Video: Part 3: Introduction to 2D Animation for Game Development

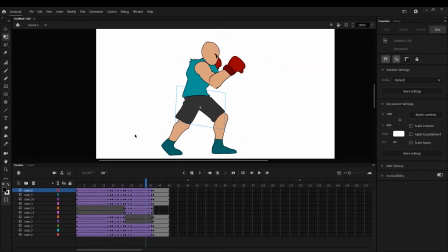1140s
Okay, with pose 3 tweening done, let's see the result. So, like I said, there's a few frames of extension and then returning back to normal. And this is pretty crazy how well the punching arm works.
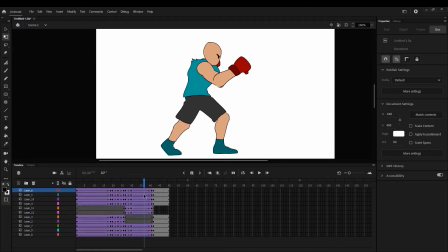1155s
Like, it's just two separate layers and they fold so nicely together into the neutral.
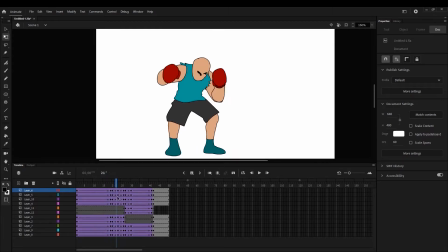1162s
Now, there is a little bit of an issue with the supporting foot, I guess. So I think the foot that's behind should kind of stay in place, but it's a small detail.
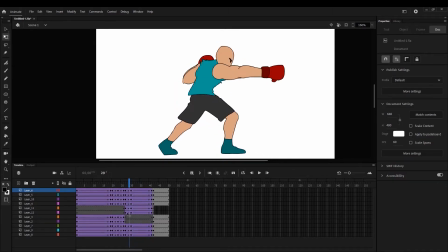1176s
Maybe I'll fix it later, maybe not. Let's see how it looks in the playback.
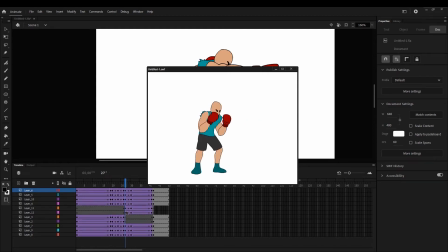1183s
Yeah, he kind of looks like he's on ice, like the feet are slipping all over the place, but it's not a big deal, so maybe I'll just leave it. And finally,
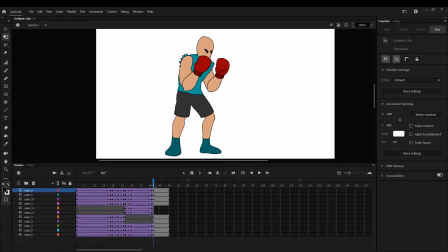1196s
returning back to the neutral, I'm going to use also some tweening here to create some kind of a more fluid transition between these two poses. It's probably going to be just a few frames, maybe even I'll take frames off from the end,
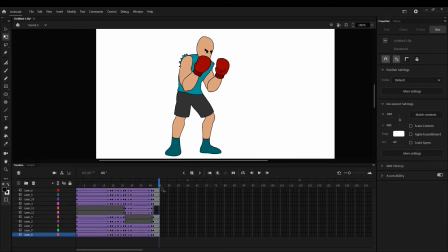1215s
just need a couple of frames to smooth out the end here. So here we go, one more tween.
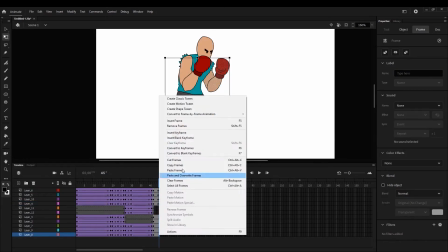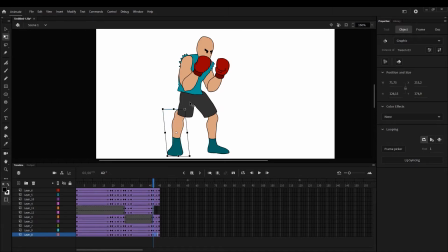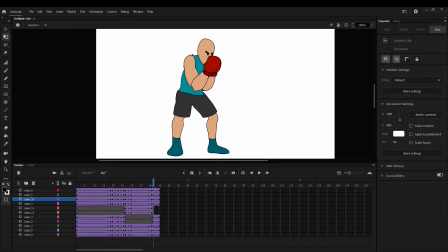1247s
Okay, and we're all done. So as you can see, it's 1, 2, 3, 4 frames. And it's just a slight thing, arms moving slightly, the legs once again sliding around like it's on ice.
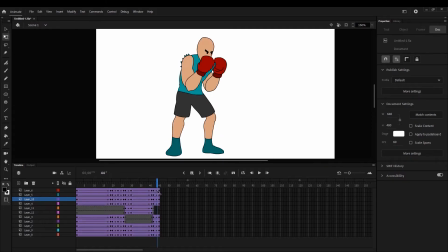1263s
But yeah, returning to the neutral has a slight transition, and that's gonna work wonders.
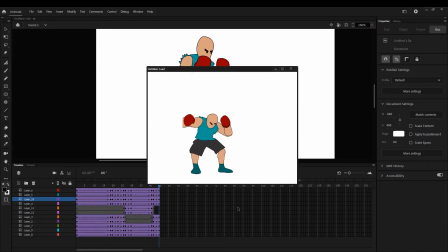1270s
So once more, let's play it back, how it looks. Very fluid indeed. Just remember, this is 3 hand-drawn frames, that's all. And the rest is just in-betweening. Now, there is a way to still improve this, and that is with the easing.
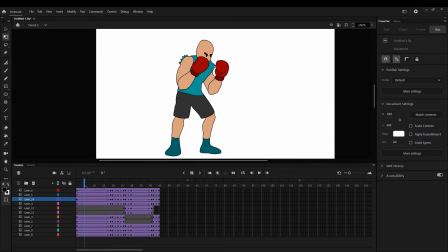1288s
So let's adjust some of the curves. I'll just start here from the first pose going into the anticipation, and I'll adjust the curves a little bit to match the movement.
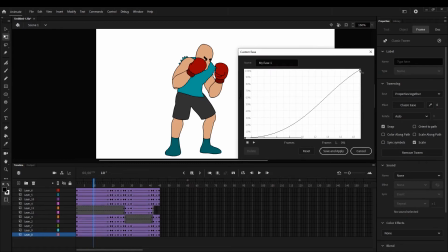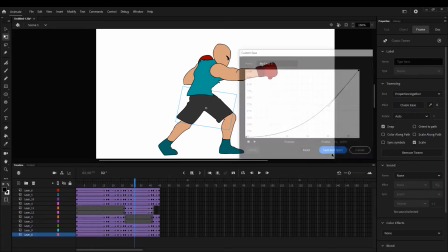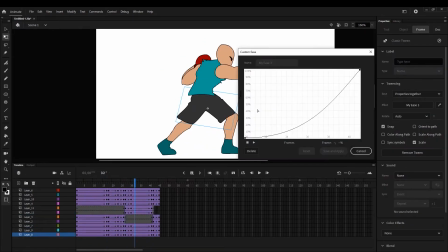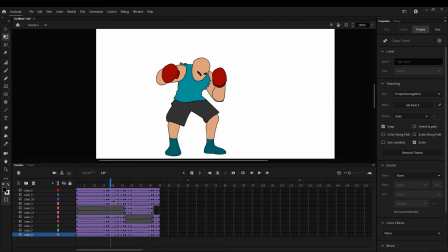1329s
Okay, I ended up moving a couple of frames around, making the
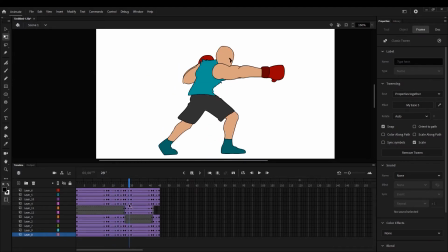1334s
anticipation just 2 frames longer, and I applied a simple ease to all of these betweens. So let's see, for example, the extended punch. I want him to spend a fair amount of time here before he starts reeling back to the neutral.
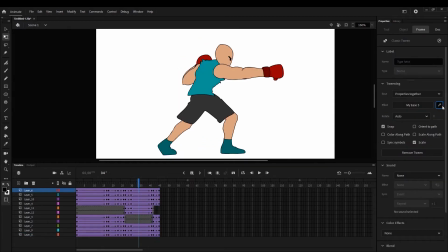1353s
So let's see how I adjusted the curve.
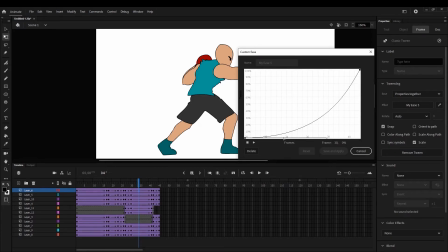1357s
It's like this, so quite a long period of time of nothing happening, and then accelerating towards the next pose. And also to go along with that,
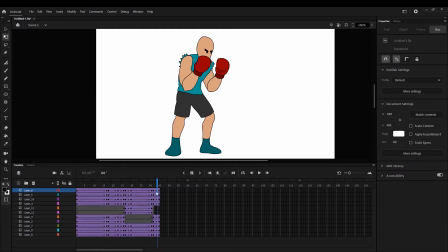1370s
the next pose, since the previous one ends up with a high speed acceleration,
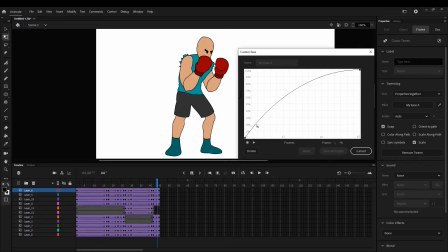1376s
the next tween also starts with a high acceleration and then slows down towards the end.